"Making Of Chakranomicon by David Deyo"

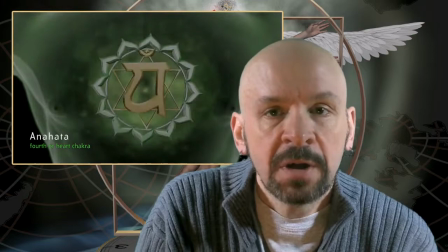507s
I placed a silhouette of the human body behind the animated chakra so the viewer got a clear sense of where that chakra is located in the body.
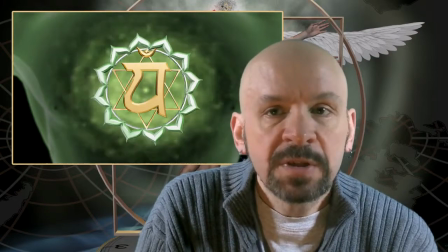516s
Finally, each segment ends with a few bits of text to describe the emotion of that chakra,
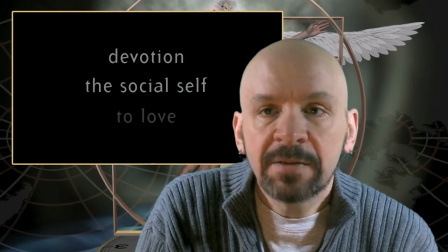521s
the aspect of the self involved, and the activity in life that chakra helps us participate in fully. To tie these 7 clips together, I needed a unifying concept. For that, I turned to the still image I had created before undertaking the video, the rendering I titled Namaste.
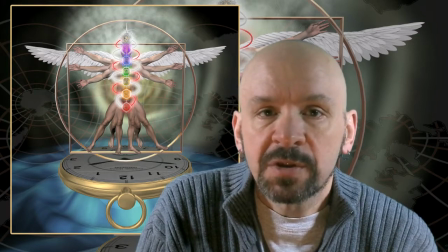538s
That image not only showed all 7 chakras together in the column they form within the human body, but also the 3 main energy flows that move between the chakras, called Nadi. It also had other elements I liked and wanted to use again,
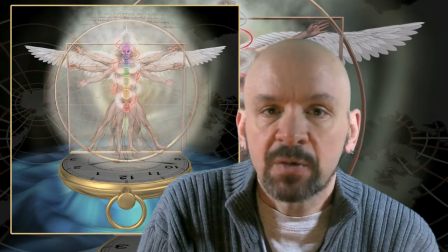552s
such as the overlapping body poses and outer frame that invokes Da Vinci's Vitruvian Man,
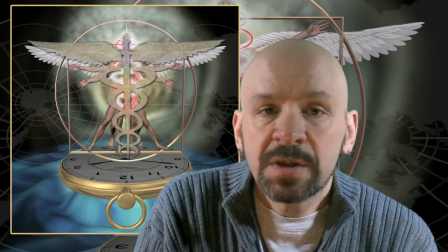558s
as well as the angelic wings that appear in the caduceus. The caduceus is another powerful symbol associated with health that appears against a central rod flanked by interwoven snakes in a way that clearly evokes the energy flows of the chakra system.
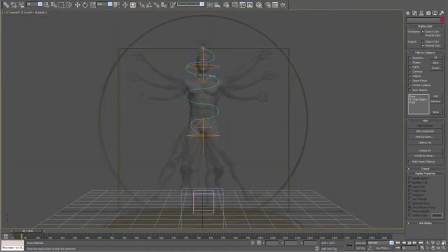573s
So I created an animation based on that rendering that I could use to open the video, provide transition from one chakra to the next, and finally to close the video. The video opens with the 7 chakras materializing against my homage to the
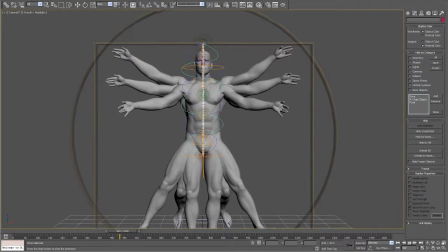587s
Vitruvian Man and against the central energy channel moving between the chakras.
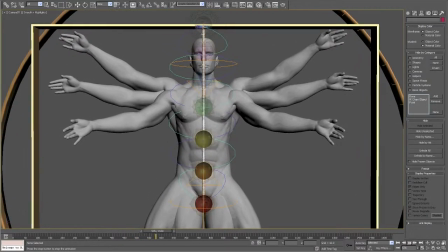592s
This animation shows the chakras as a collection, ties them to the human form,
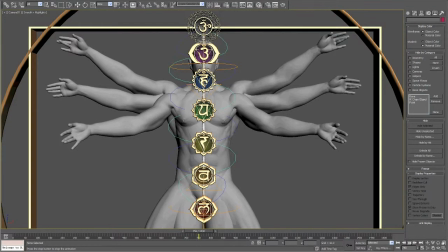597s
and then provides the basis for flying into each of the 7 symbols one at a time, as if to zoom in into each chakra for a close-up. The video returns to this opening visual between each chakra, and again at the end,
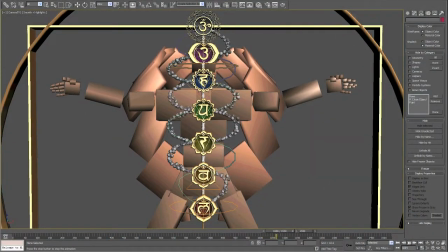609s
where the other two energy channels that links the chakras appear, and where the angel wings unfold in a manner that suggests the caduceus,
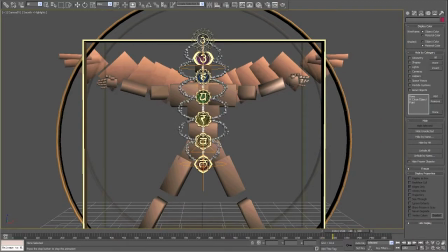617s
or the human being offering a traditional namaste greeting. Each of the chakras has a particular color associated with it. Traditionally, the colors of each chakra are red for the root, orange for the sacral, yellow for the solar plexus, green for the heart, light blue for the throat, indigo for the third eye, and violet for the crown. The distribution of these colors correlates to the way colors are spread out by a prism through which you shine white light. And it was that comparison that led me to re-examine the colors associated with the chakras. As an occasional student of science, I felt that violet wasn't the best choice to represent the crown chakra. As the gateway between an individual human being's energetic body and the energy of the divine, the purity of white light seemed more appropriate for a chakra that receives divine energy and channels it into the human body. In this imagining of the chakra colors, the crown chakra is the spiritual equivalent of the spot on a prism where white light enters and is then fanned out into the color spectrum many of us have learned about in school. Emerging from a prism, the 6 main regions of color are red, orange, yellow, green, blue, and finally violet. So I adapted my presentation of the chakras to resemble white light spreading out as it does from a prism. So the throat chakra became simply blue, and violet was assigned to the third eye chakra. I've since learned that this vision of chakra colors has become increasingly popular among contemporary teachers of the chakra system. Finishing the video itself wasn't yet the end of the project. Once the video itself was done, another entire process was kicked off to define and design the features of the disc title that would be released to the public.
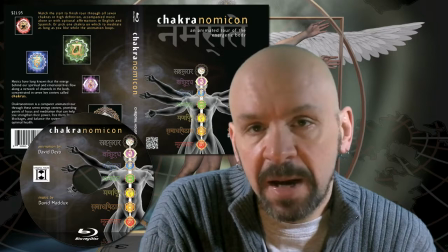723s
Initially, I had thought to create an iPad interactive application based on the video,
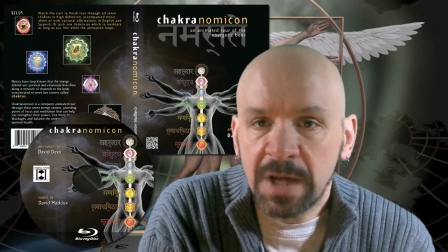727s
but the programming effort required would take a lot more time and thereby delay the release of the project.
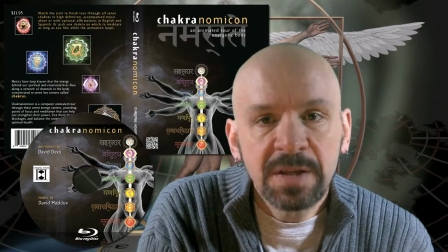733s
Since there are many more disc players in use than tablets, it made sense to create a disc release first and think about an interactive application later.